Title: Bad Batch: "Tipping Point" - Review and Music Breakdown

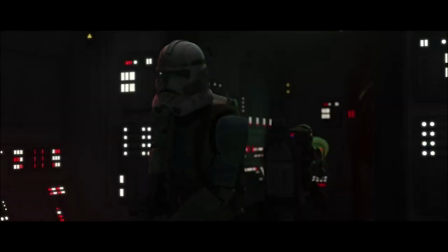(0:00)
Episode 14 of Season 2 of the Bad Batch titled Tipping Point is the darkest place for this season yet as
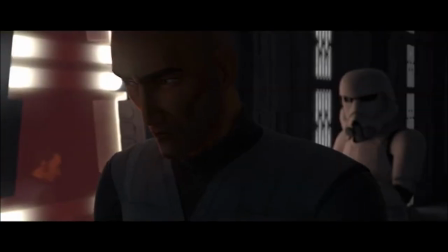(0:06)
Crosshair matches Wills with Dr. Hemlock as we see him tortured and the Bad Batch find out that he's been captured.
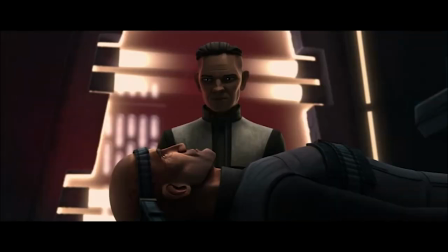(0:14)
The way Kiner pushes themes against one another in this episode is powerful to the story as well.
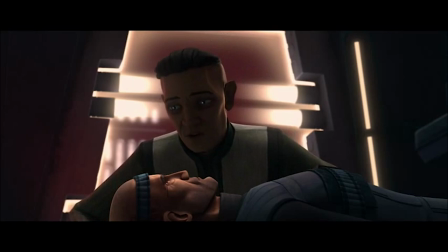(0:20)
This is Star Wars Music Analysis.
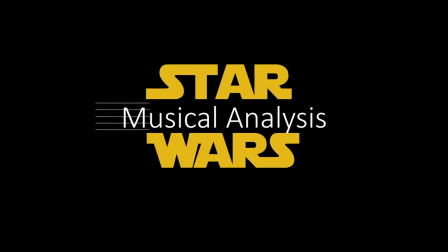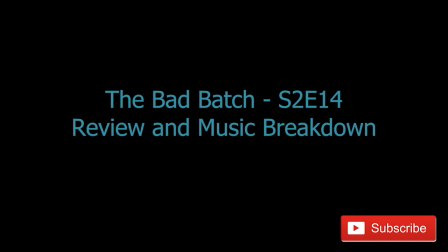(0:35)
low strings enter immediately giving a sense of danger it turns into
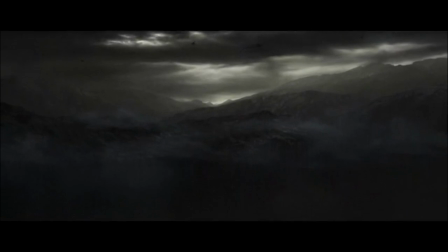(0:40)
a short motif from dr. hemlock's theme and
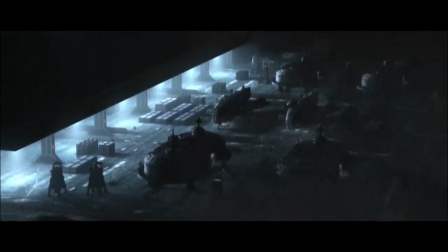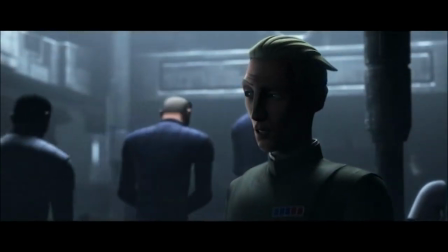(0:50)
as the clones are escorted to the shuttle we see this new imperial officer who appears to be ramparts replacement
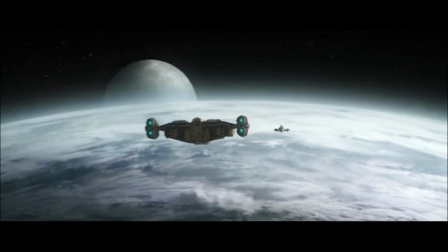(0:56)
they quickly come under attack by echo and this clones still going through puberty,
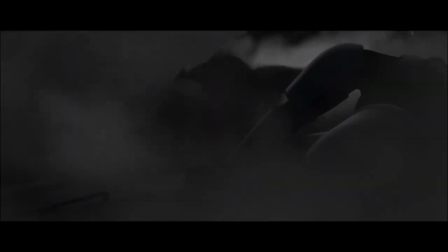(1:01)
and the music picks up energy with brass and percussion.
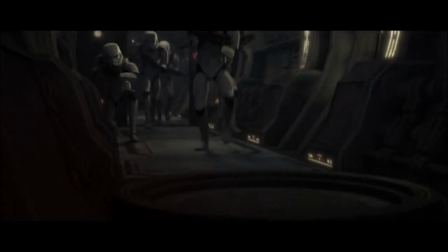(1:08)
Music of this battle, while great, just continues energetic ostinati underneath, keeping the energy going forward.
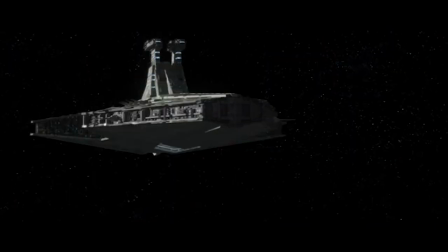(1:15)
That is, until the Imperial Venator jumps out of hyperspace.
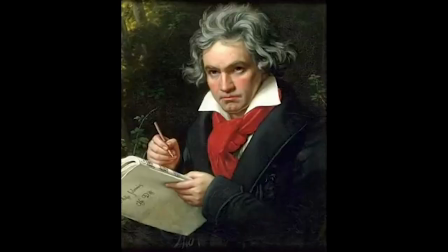(1:19)
That's when we get the first four notes of Beethoven's fifth symphony, I mean the Imperial March.
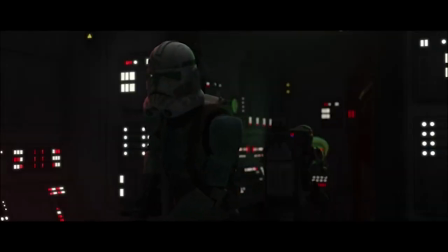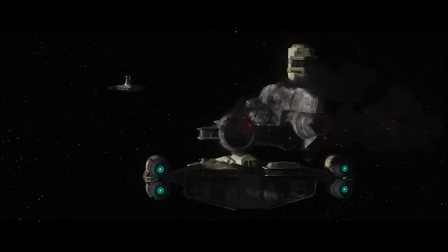(1:29)
It interrupts the music, the same way that the arrival interrupts the clones and action.
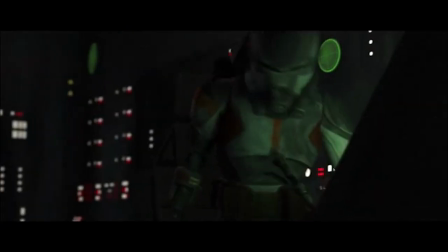(1:35)
The clones quickly jump back into action though as the music kicks back in as well.
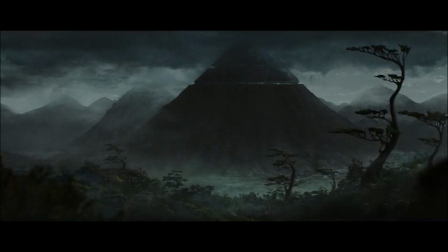(1:45)
The next scene falls on Mount Tantis at night.
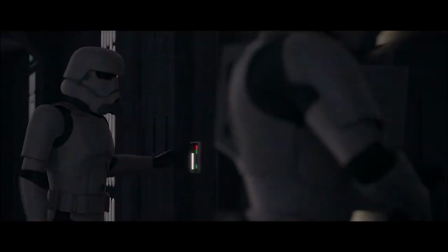(1:48)
The music is absent at first as everything appears to be at rest, and this included Crosshair until he was interrupted from his sleep by two stormtroopers.
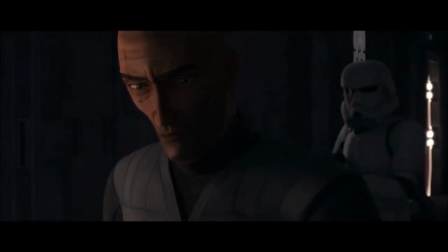(1:59)
His theme begins to play in a single, distant voice, continuing to make us feel sorrow for his character.
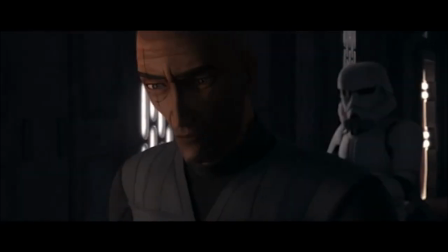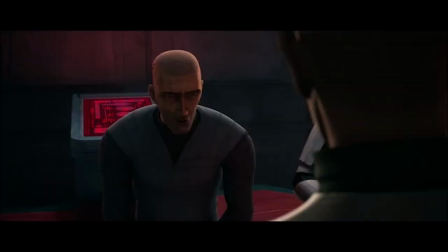(2:13)
As Dr. Hemlock's creepy character shows up, his creepy theme shows up as well.
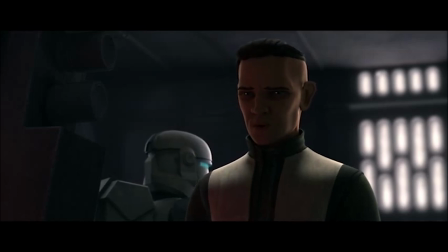(2:18)
It always plays underneath, very calmly, just like his character. Always composed and in control. The ostinato that accompanies his theme continues as they speak.
They'll never turn her over.
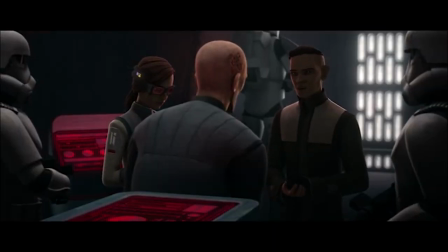(2:32) They don't have a choice. She is a clone, and therefore imperial property.
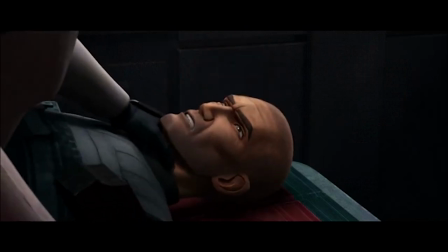(2:37)
But as Crosshair is restrained, the music returns to Hemlock's theme, continuing in variation for the rest of the scene.
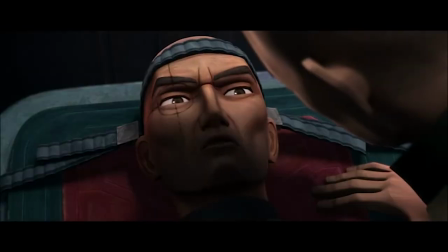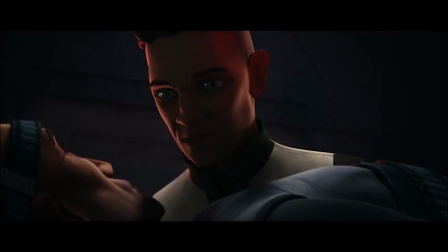(2:50) Let's see if we can jog your memory.
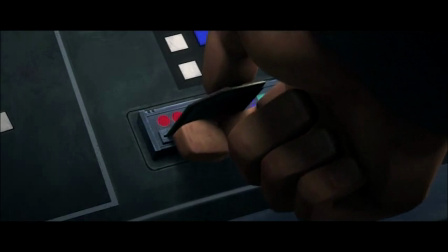(2:52)
Later, as Crosshair begins to escape, the echoey voice of his theme returns over the top, the ostinato and the low strings.
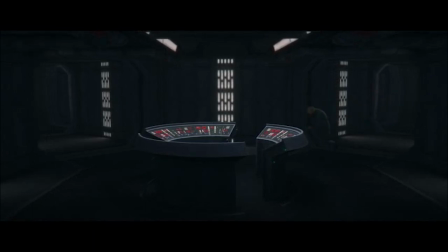(2:59)
It gives an eerie but nervous tension to the entire scene and makes us feel hopeless for Crosshair as he attempts to escape.
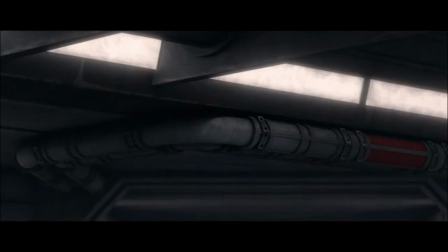(3:13)
And I think it is certainly worth mentioning that Crosshair's first shot keeps missing.
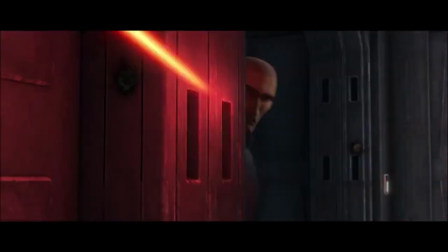(3:18)
I'm not sure if this is because he's so weak, or if this is a continuation from last week that something is off with him in general.
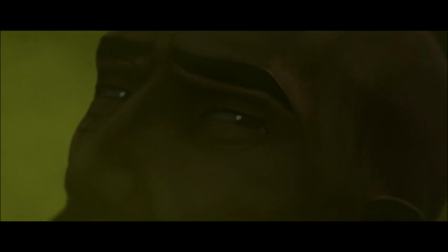(3:30)
And sure enough, Crosshair fails in his escape, and as Dr. Hemlock enters, his motif enters as well. This guy is so creepy.
Having trouble processing the toxin.
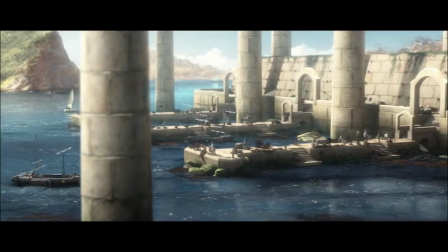(3:42)
And as we jump to Pabu, the music immediately gets bright for the first time in this episode, as does the lighting.
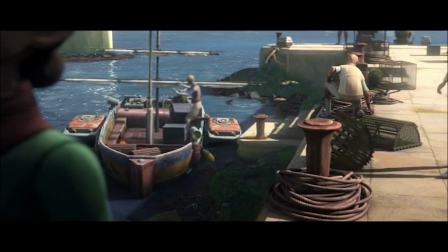(3:49)
We find our heroes helping out the people of Pabu in day-to-day life.
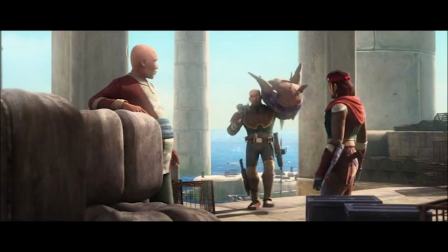(3:55)
A short humorous motif from the Bad Batch theme enters as Wrecker throws down his massive catch.
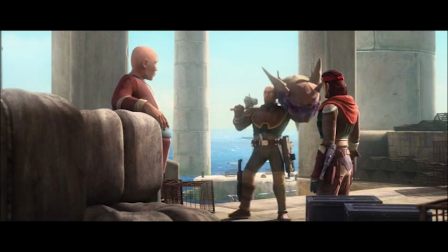(4:04)
The bassoon gives a comical feeling with its more nasally sound,
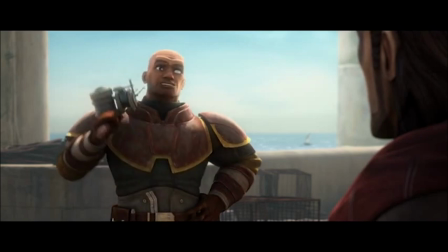(4:08)
while also giving size to Wrecker and the fish by being a lower register instrument.
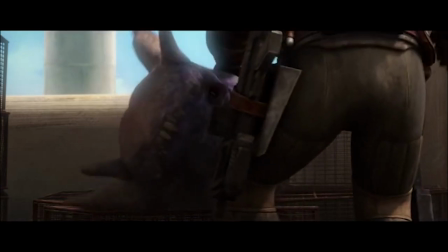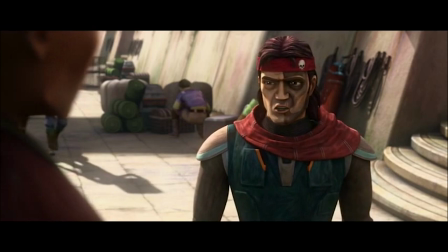(4:19)
The music disappears as the grown-ups talk, though, and the scene gets a little more serious.
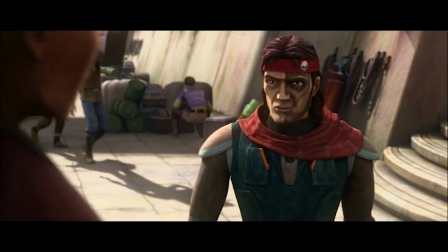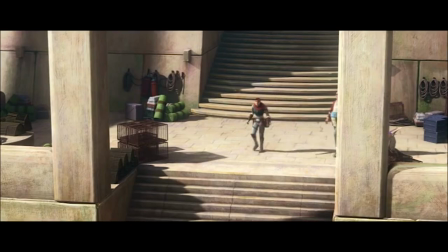(4:31)
It returns as we see Omega learning to fly.
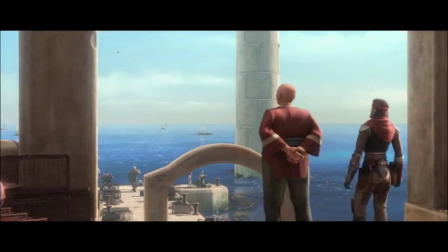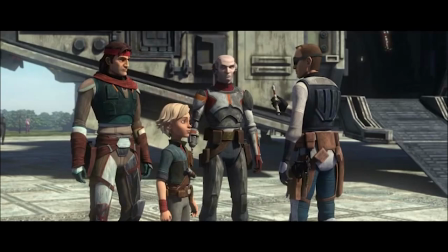(4:39)
After Echo arrives and the scene concludes, a twisted version of the Bad Batch theme transitions us to the next scene and back to Mount Tantus as Dr. Hemlock's theme returns.
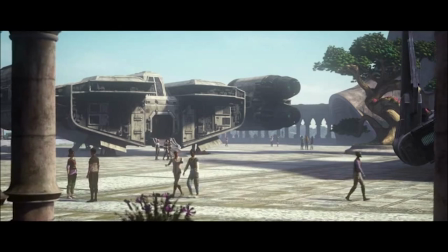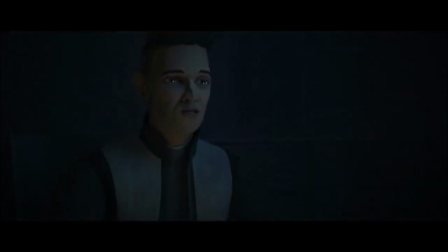(4:57)
As he speaks to Tarkin, his short motif continues underneath while the descending minor thirds give us
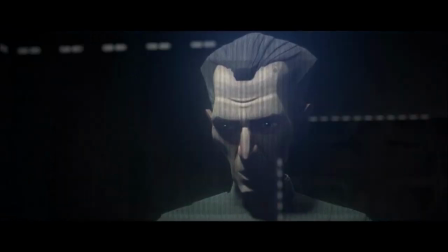(5:04)
something closer to Tarkin's theme without directly giving it to us and because of its similarities to Palpatine's theme,
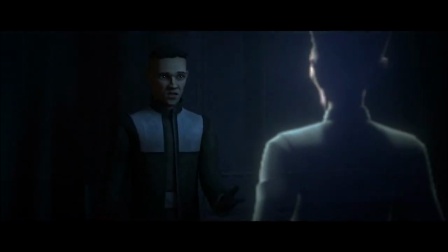(5:11)
it gives an even more haunting chill.
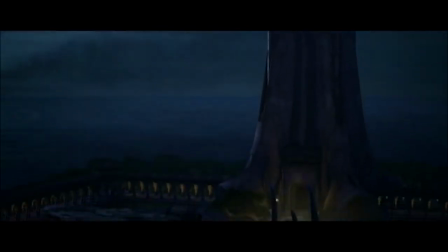(5:16)
The silence of night time takes up the next scene as Hunter and Echo speak,
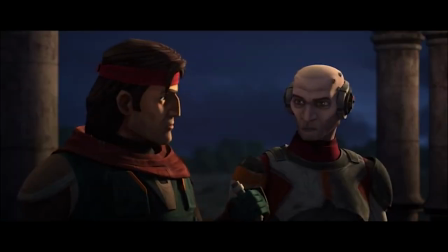(5:21)
but once Tech calls him back with information, eerie music enters foreshadowing the coming information.
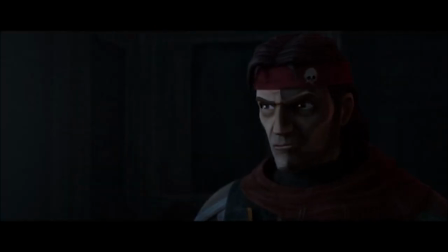(5:31)
The scene eventually transitions back to Crosshair again with another short motif of the Bad Batch theme.
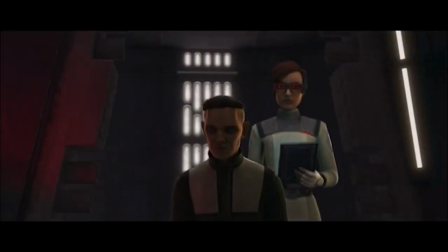(5:39)
And once more as Hemlock enters, his theme accompanies him.
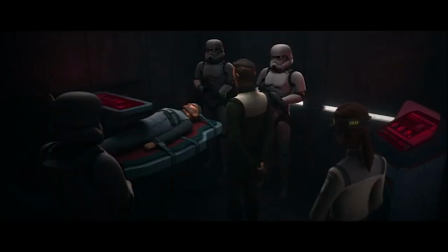(5:43)
Notably, Kiner is beginning to rely less and less on his full theme being out in the open as he trusts us to begin becoming familiar with it going forward.
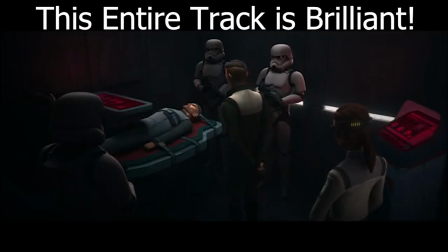(5:52)
As Hemlock offers Crosshair another chance at redemption with the Empire,
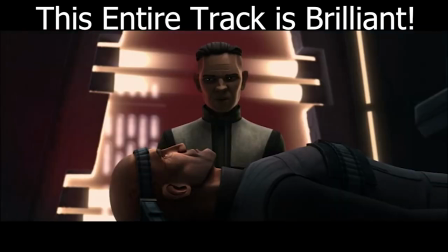(5:57)
Crosshair's theme comes in with a single octave leap in the horn over Hemlock's theme
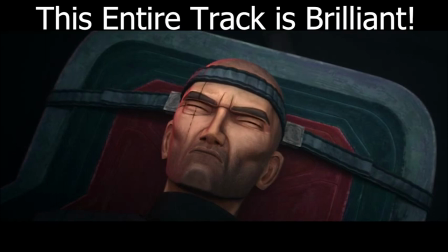(6:01)
as these two characters become more and more connected as oppositions to one another.
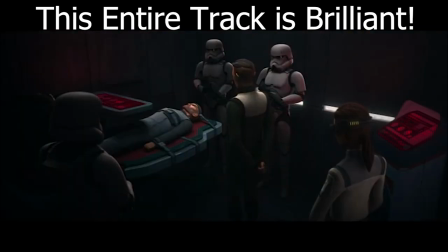(6:06) Perhaps now you'd like to reconsider my offer.
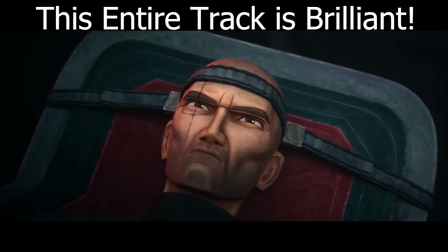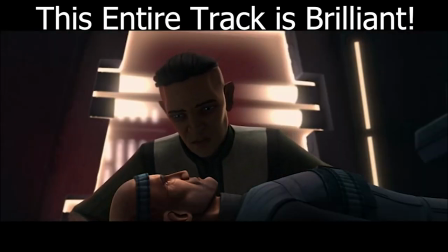(6:14)
Hemlock's theme returns in the harp as he continues speaking as he battles wits with a silent Crosshair. Again, answered by Crosshair's theme continuing from where it had just left off as if it is completely ignoring Hemlock and his theme along the way.
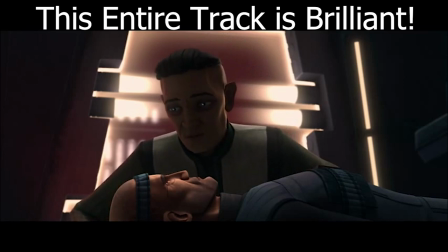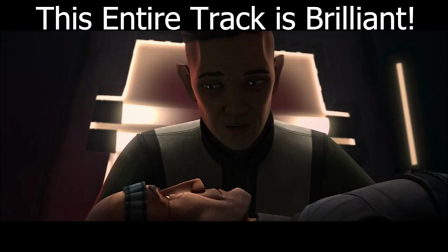(6:36)
And you can see Hemlock begin to get frustrated as this is the first time that he doesn't have full control over a situation or a being. Low drones and drums of anger grow with high dissonance string drones as Crosshair's theme continues to fight through as he continues to be tortured.
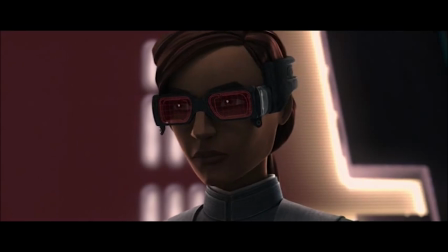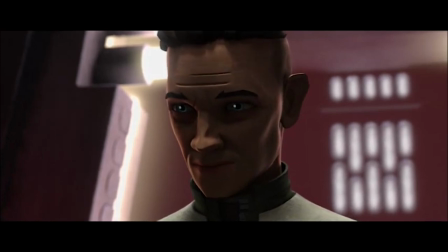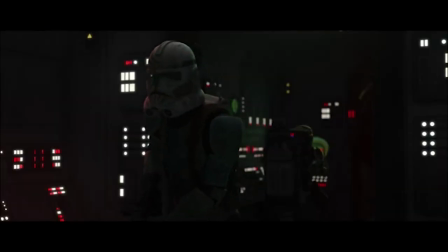(7:06)
But I would love to know what you all think as well. Only two episodes remain this season and it's starting to really look like we'll be getting a rescue
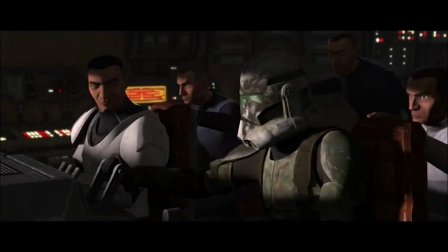(7:14)
of Crosshair and a large scale showdown between clones and the Empire at Mount Tantis.
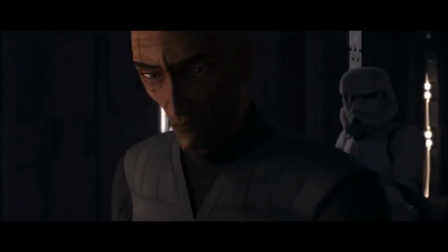(7:20)
I'm personally worried though for what will come of Omega at the end of this season and if she'll be captured as a cliffhanger at the end of season 2.
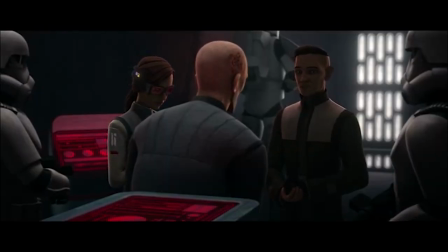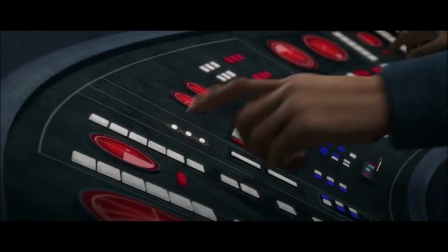(7:37)
Tell me in the comments below what you think.
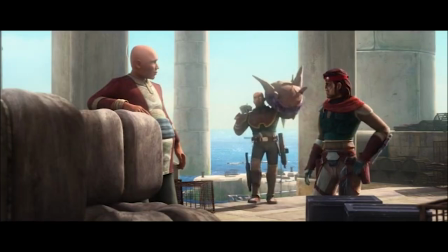(7:39)
Consider checking out my Patreon page using the link in the description where you can help support this channel for as little as $1 a
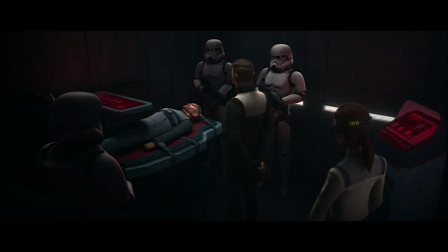(7:46)
month or download PDFs and MP3s of projects as I complete them along with other perks at higher tiers.
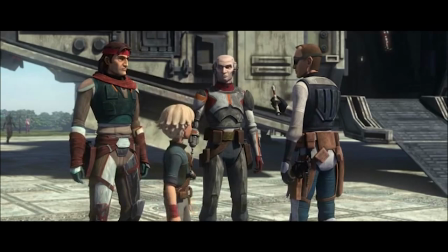(7:54)
Please don't forget to like this video and subscribe to learn more about the music of a galaxy far, far away, and as always, may the
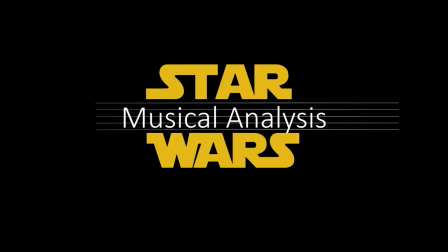(8:04)
be with you.